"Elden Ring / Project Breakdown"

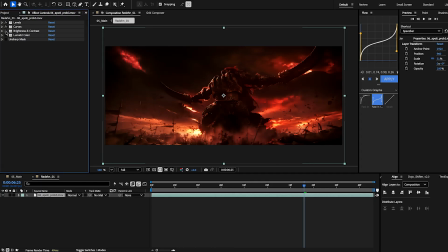1717s
You just go with what looks good. Don't overdo it and don't overthink it. Brightness and contrast, 50 brightness and 12 contrast. This is what it looks like without it. It pulled the
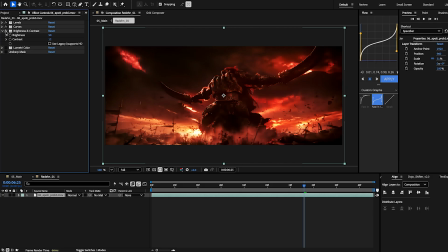1731s
literally the brightness and contrast out a little bit more, more so on him than anything. And then we have a lumetri color, which this is where most of the work is done.
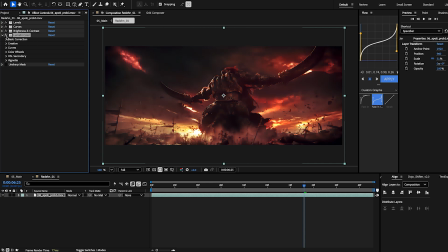1747s
Like I would be fine just throwing lumetri color on every clip and doing some color correction with that, and this still isn't great.
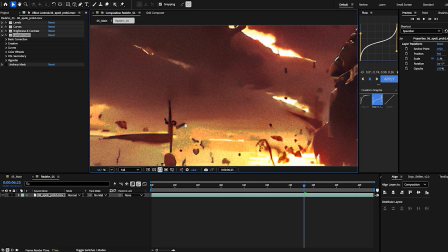1755s
You can see like
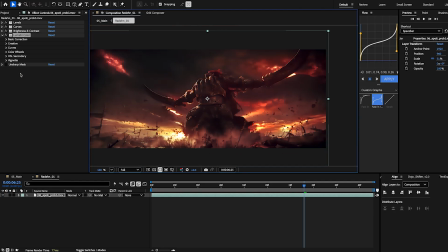1757s
these green pixels popping out everywhere, and yeah, could have done better, but again, we just went with what was best. These are the settings I went for, and so when I show you these settings, this is not set in stone.
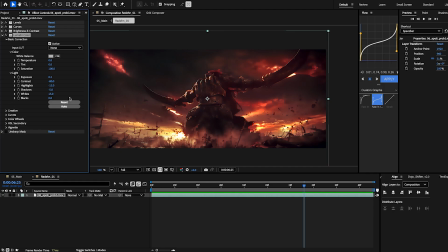1772s
You can throw this on any clip and it's going to look good. You got to kind of know what you're doing here. A good thing that I like to do is when I throw on lumetri color is I will turn the contrast down a lot to help
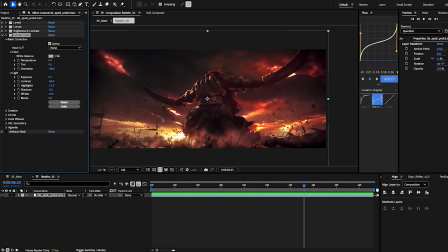1789s
kind of get everything, the colors level where we can adjust them individually. The exposure's at 0.2. Pulling it up more would have just washed out the clip. Pulling this down more washes it out a lot.
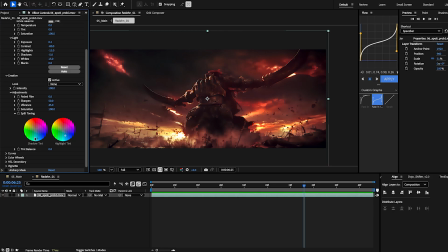1805s
What else do we have? Yeah, so I like to use these the shadow and highlight tints a lot. I also turn the sharpness up to like 50 for every clip I have Lumetri color on.
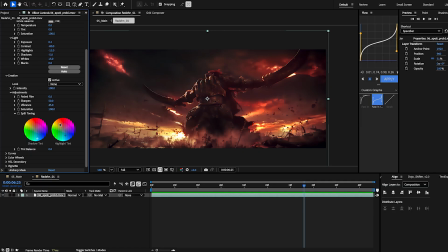1819s
The vibrance is set at 45, but I pulled it to a bluer tone because if you go with orange, yes, that doesn't look awful, but it's still like way too much.
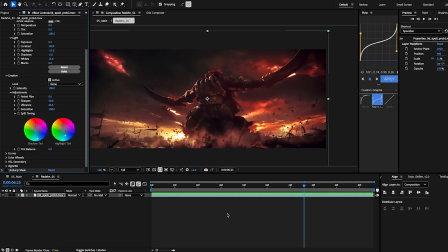1832s
And you can, again, experiment however you want, find what looks good, but overall, the color correction and color grading needs to fit the edit. It doesn't need to just look good for each individual clip. Like, you could do nothing but throw this faded film over it,
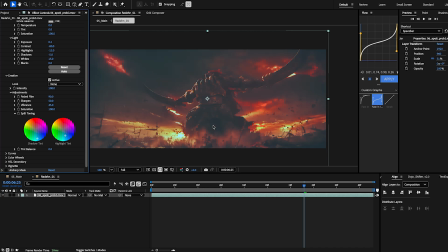1850s
and if it fits your edit, it's going to look amazing, and it's going to push the emotion even more.
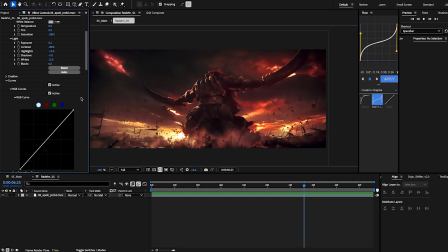1856s
So yeah, don't get caught up in like all these other tutorials people make that you just pretty much copy what they have, and then it doesn't end up working for you because that's just not how it works. Yeah, so the color wheels, I have the shadows set to like a bluer tone.
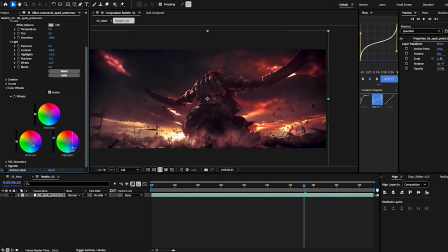1876s
It's a pretty dramatic color correction, I would say. Not super bad. I pulled up the highlights a lot. And yeah, I don't think I did anything else. And I always throw an unsharp mask to just bring out some more detail at the end.
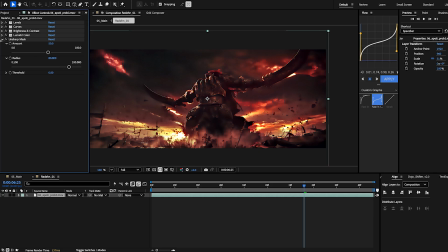1895s
The amount is at 50, the radius is at 80. And I do this for every clip. I will, a lot of times, like, I will hold shift, click the bottom one, and Command C,
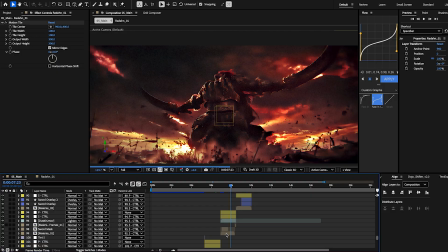1908s
copy these settings, and I will go to the next clip and throw them on.
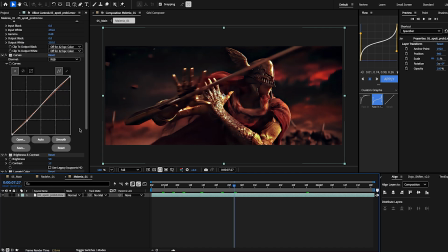1916s
I did that for this one, and then I just go and tweak each individual one until I get what I'm looking for.
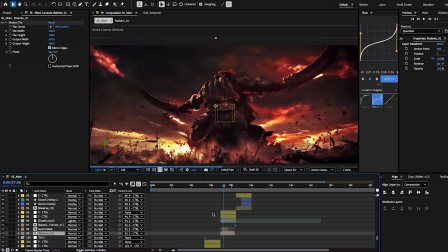1925s
So yeah, each clip is different, but same settings. And again, I'm still learning this. I'm not perfect at color correction.
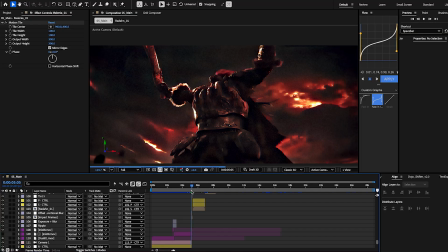1932s
It's something I'm trying to get better at with every edit. But yeah, so impact frames.
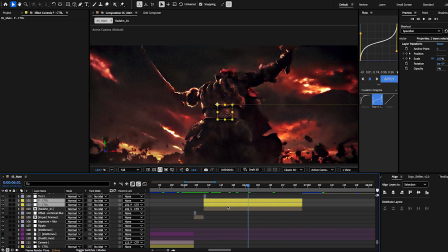1940s
We've got obviously Radon, time remapped, and the scale and position controls for this one.
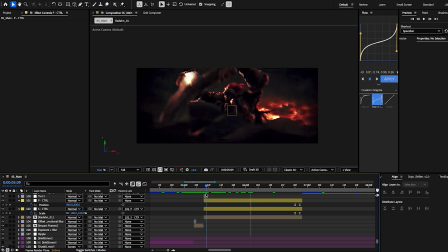1948s
There's nothing, because the camera hits, it pulls out even more.